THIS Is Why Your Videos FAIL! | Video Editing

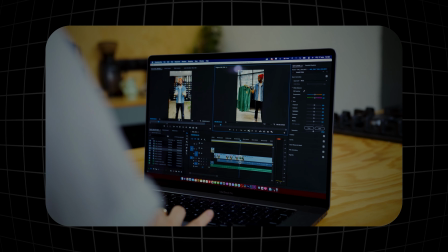0s
The biggest mistake when creating a video is overthinking it. How much time do you actually spend editing your videos?
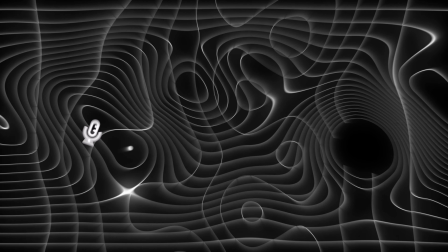5s
Most beginners believe that having insanely cool gear like a microphone, a camera, or a computer is enough to make your video high quality.
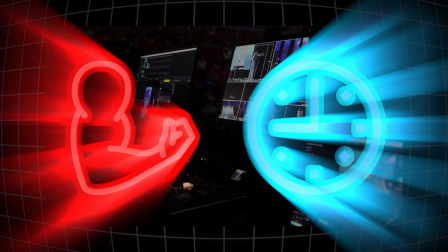11s
But very few of them actually put real effort and time into thinking through the edit. And this already kills at least 80% of all videos. So what do we do about it? Before we start, we need to consider whether we even need fancy editing.
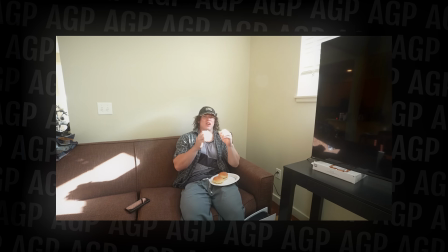23s
Look at this YouTuber. He barely uses any cuts, removes only the most boring parts, but look at his views.
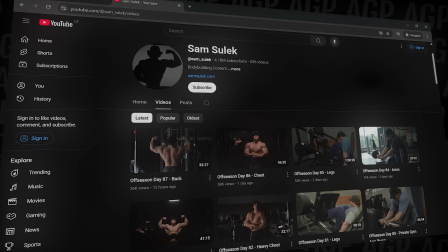29s
This is Sam Sulek, and he makes his videos pleasant and friendly for his audience.
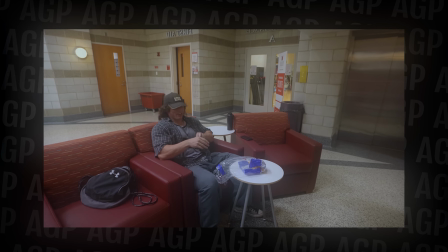33s
His goal isn't to attract as many people as possible, but to give his subscribers the feeling of having an internet buddy.
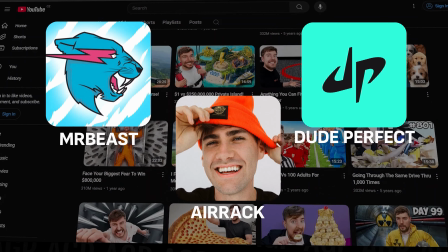38s
Now look at these channels, Mr. Beast, Dude Perfect, Airrack. Their goal is to make a video interesting for everyone, so they spend crazy amounts of time producing it. But can we recreate something like that if we have zero editing experience, or if our biggest achievement is a video like this?
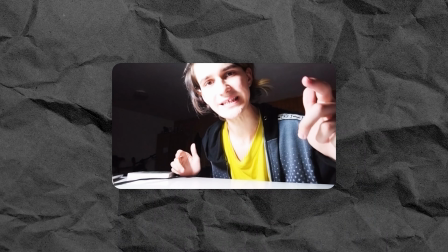53s We are obligated to take action to protect this precious resource and preserve.
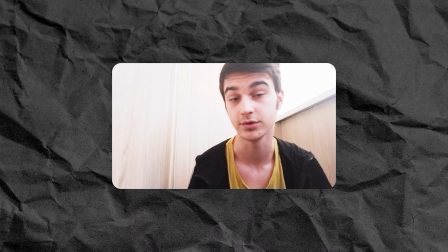63s Сьогодні ми говоримо на дуже важливу тему.
Yes, and exactly these kinds of videos you'll see on my channel. How to improve your video. Step 1. Cuts and shots. You need to understand that people won't always watch your video just because you're handsome and amazing.
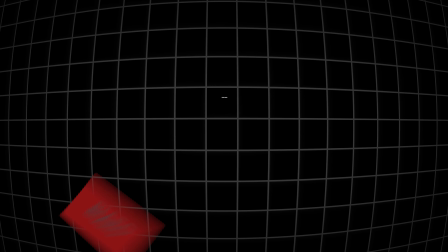80s
You must maintain attention and motivate viewers to watch till the end. The simplest method is frequent visual changes, meaning effects and cuts. But the important thing is not to overdo it. Every cut must carry information for the viewer.
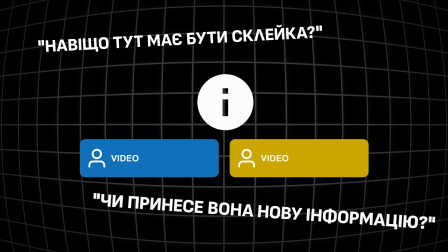96s
Always ask yourself, why should there be a cut here? Does it add new information? Will it evoke emotion? Never add a cut just for the sake of a cut. And even here, there are exceptions. You can absolutely use cuts that add no information, for example, if you're filming a podcast, an interview, or a talking head video.
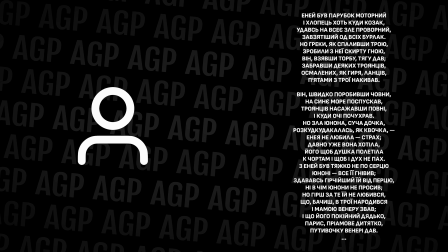114s
Often, the speaker is saying a very long sentence, and you, as the editor, have no way to show any relevant footage over it.
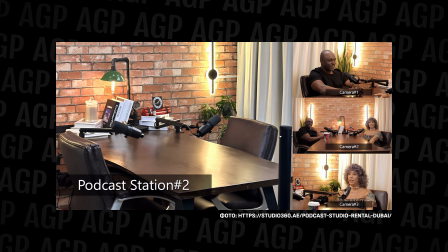121s
In that case, you can cut to a second or third camera, if you shot with several cameras, or simply cut to a zoom in on the person. Such a cut won't give new information, but it will add tension, which makes the video less boring.
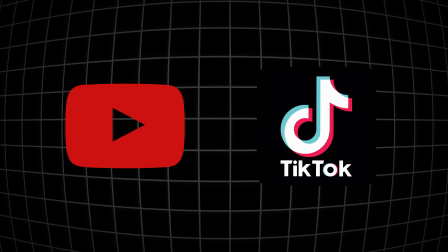134s
You can use these techniques in YouTube or TikTok videos, because that's where they matter the most. How exactly do you make them? Example, you're filming a vlog about a trip to Kiev.
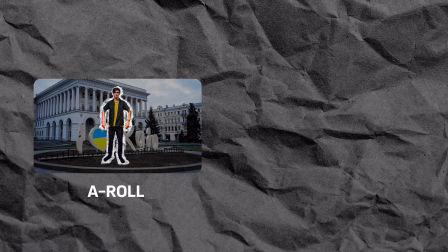145s
You have footage of yourself, that's a roll, the shot where you walk, react and talk, meaning the main footage.
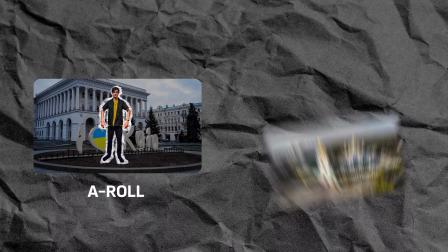150s
And you also have footage of beautiful places in Kiev you'll visit or talk about, this is B-roll. Footage used to show locations, objects, or events more clearly.
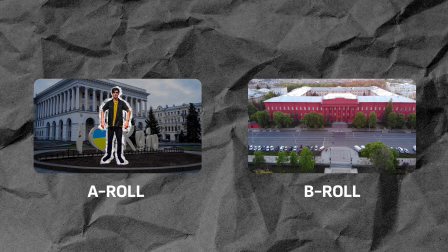158s
B-roll is often shot on drones or from a nice angle to showcase the beauty properly.
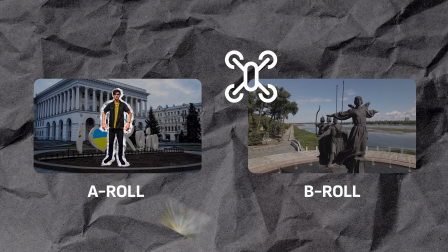162s
To avoid a boring video, while you're talking, you should occasionally show various interesting places from your B-roll.
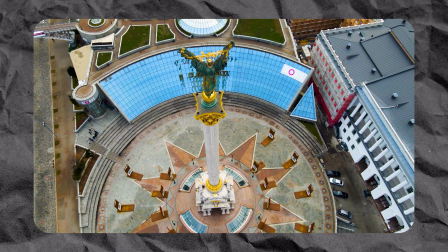168s
You don't even need to mute your voice during them, especially if it's an interview. There is also a chance that you didn't shoot enough A-roll or B-roll for whatever reason.
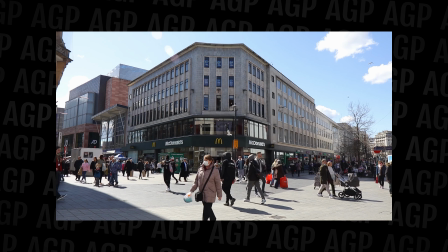179s
In this case, you can use a stock shot. This is one of the favorite tools of lazy producers, budget-saving editors, and people who simply don't want to film a plane taking off.
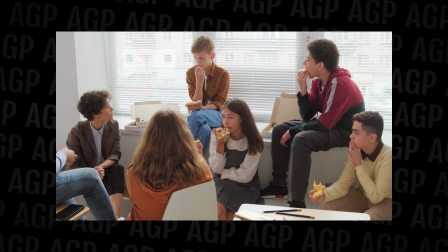188s
It's pre-shot, sometimes archival, footage that wasn't filmed specifically for your project but is used in it anyway.
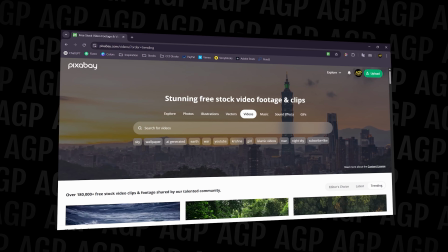194s
You can find such shots online both on paid platforms and free ones like Pixabay, where all videos are completely free and copyright-free.
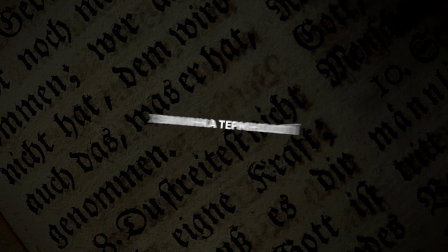203s
And no, this isn't an ad. And now, a moment of terminology.
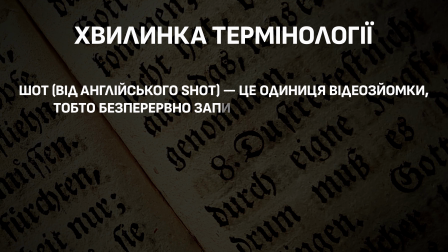208s
Shot is a unit of video recording, a continuously recorded fragment from one camera from start to stop.
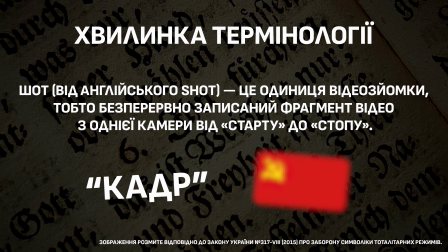214s
The term shot is derived from the early days of film production when cameras were hand-cranked and operated similarly to the hand-cranked machine guns of the time. Also, master shot, insert shot, cutaway, buffer shot, opening shot, establishing shot, reverse shot, accent shot, mute sound, axis crossing, and others. There are many types of shots, so if you want a full video where I explain each one, let me know. Step 2. Don't tell, show. Animations, images, subtitles, these are all elements that are better shown than simply spoken. Your viewer is lazy, and that's not a bad thing.